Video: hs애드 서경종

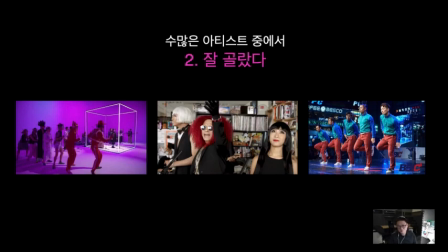무슨 뜻인지 모르는데 애가 이렇게 좋아서 따라 부르고 춤추는 걸 보고 아 이거는 세계 사람들에게 먹히겠다고 감각적으로 느꼈던 거죠 그래서 정말 여러 아티스트 중에 잘 골랐다 그것이
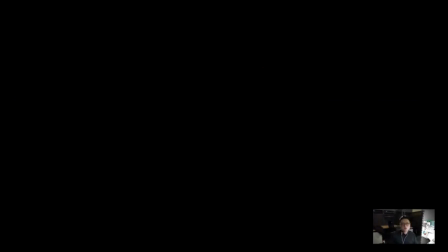성공 요인 중 하나이지 않을까 생각을 합니다 그리고 또 저희가 아이디어를 제작을
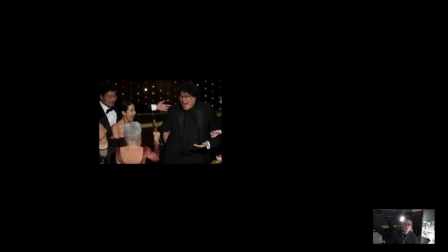할 당시에 기생충 수상 소식이 있었고 K-방역,
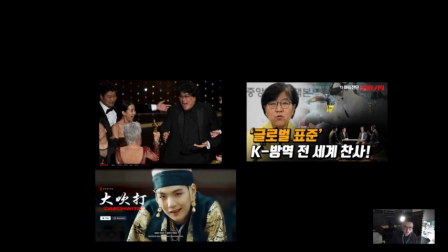BTS의 대치타,
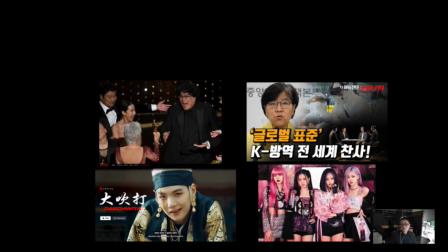블랙핑크의 한복같이 소위 말하는 국뽕이라고 하죠. 그런 어떤 한국적인 것이 세계적이라는 K-플라우드에 대한 시대적 흐름이 되게 잘 깔려 있었던 것 같습니다.
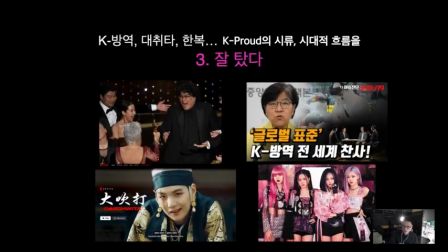그래서 분위기 또한 잘 탄 것 같습니다. 만약에 사회적으로 그런 기류가 형성되어 있지 않았다면 이것보다는 좀 덜 했을 텐데 시대를 잘 탄 것 같아요 지금 또 한복 관련된 이슈나 이런 것들 중국과 관련된 이슈들도 있고 해서 저희 컨텐츠가 더 올라오는 것들도 있고
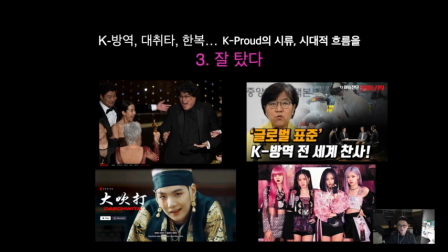크레이트만 좋다고 빵 터지는 거 아닌 것 같다는 걸 이번에 느끼거든요 시류들 잘 타야 된다 또
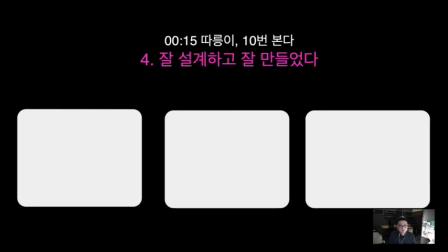무엇보다도 저희가 만들었지만 이게 잘 설계하고 잘 만든 것 같습니다 어떤 것들이냐고 보면 데스티네이션을 고르더라도 저희가 전략적으로 봤을 때 되게 인스타그램에서 떠오르는 장소들이나 이런 것들 위주로 골랐고 또
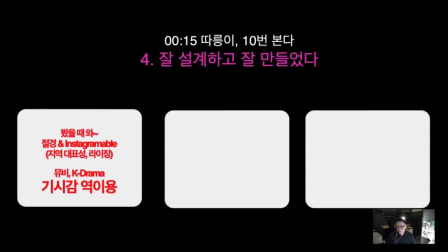전략적으로 저희가 뮤직비디오나 드라마 그런 데서 나왔던 장소들을 이용을 했거든요 기시감을
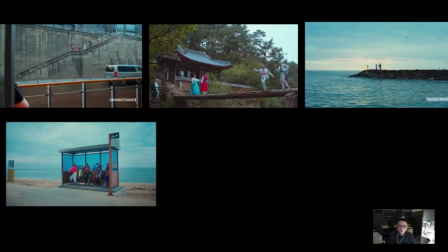역용한다고 저희는 표현을 했었는데 실제로 보시면 광고 콘텐츠에 기생충의 달이라든지 미스터 선샤인에 나왔던 만유정의 장소다든지 도깨비의 은탁이랑 김신아가 처음 만났던 곳 그 다음에 BTS가 뮤직비디오를
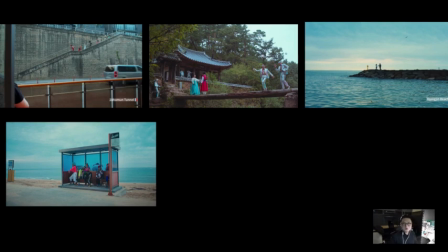찍었던 장소들을 저희가 의도적으로 썼거든요 이거 쓴 이유는 이런 것들을 쓰면 댓글들의 반응이 나오기 때문입니다
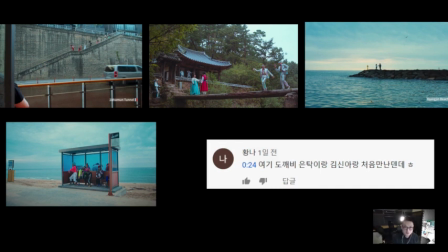여기 도깨비 나왔던 장소다 여기 미스터 선샤인에서 나왔던 장소다 저기 어디냐 기생충의 장소다 이런 식으로 댓글들의 반응들이 있습니다 그래서 저희가 이것들을 잘 설계를 했던 것 같고요 그리고 또 저희는
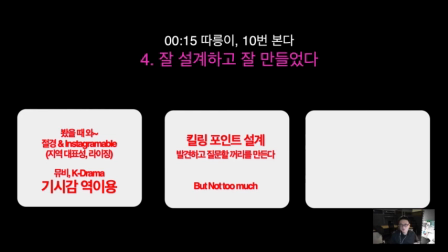킬링포인트라고 하는데 의도적으로 방금 앞에과 비슷하게 댓글들에서 놀 수 있는 장치들을 만들었습니다 그런데 이게 너무 또 과하면 안 된다는 거 같아서 과유불규기로 생각을 하고 너무 과하지 않게 장치를
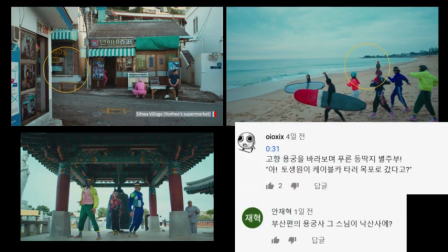넣었거든요 그게 어떤 거냐면 예를 들면 이런 것들입니다 모포편에 보시면 토끼가 숨어져 있거든요 그 다음에 또 강릉편 보시면 별주부가 한 2초, 1초 정도 나옵니다 그 다음에 또 이제 스님이 댄스는 춤추는 모습이라던가 이런 것들을
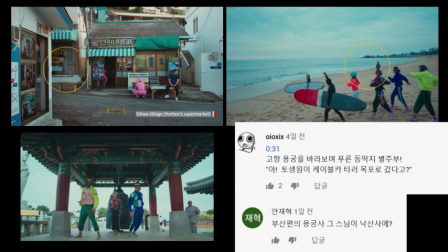이제 저희가 의도적으로 언어 놨는데 그럼 댓글에 이제 이런 것들이 나오죠 고향 용궁을 받아보며 푸른 등딱지 별주부 야 토생원이 케이블타로 목포 갔다고 강릉편에 댓글에 달린다던가 혹은 목포편에는 별주부의 얘기를 강릉 얘기를 목포편에 단다던가 그
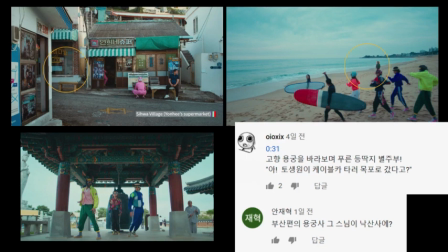다음에 스님 같은 경우는 아 이분은 부산편에 나왔던 그분이 아니냐 이런 얘기가 나온다라는 거죠 이렇게 킬링 포인트를
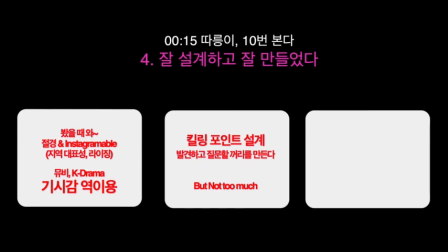잘 설계한 것도 성공한 포인트 중 하나인 것 같습니다 그리고 또 제가 개인적으로는 되게 많이 신경 썼던 건데 아무래도 이게 춤과 음악과 관련되기 때문에
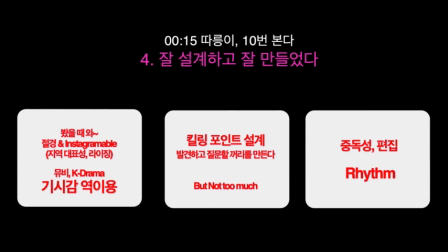그 중독성 리듬감이 되게 중요하다고 생각을 했거든요 편집도 엄청 공을 들였습니다 예를 들면 이런 것들인 거죠
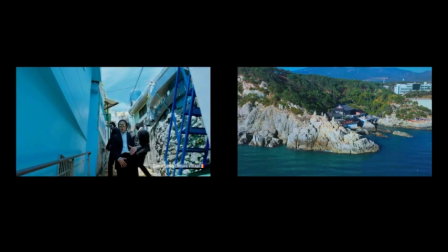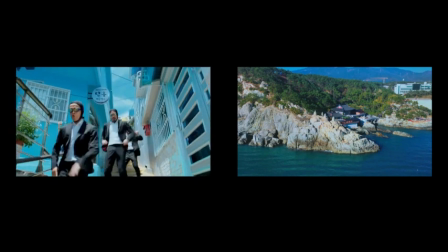이
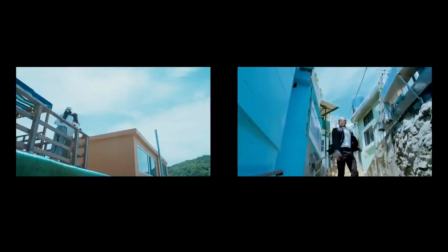영상을 보여주세요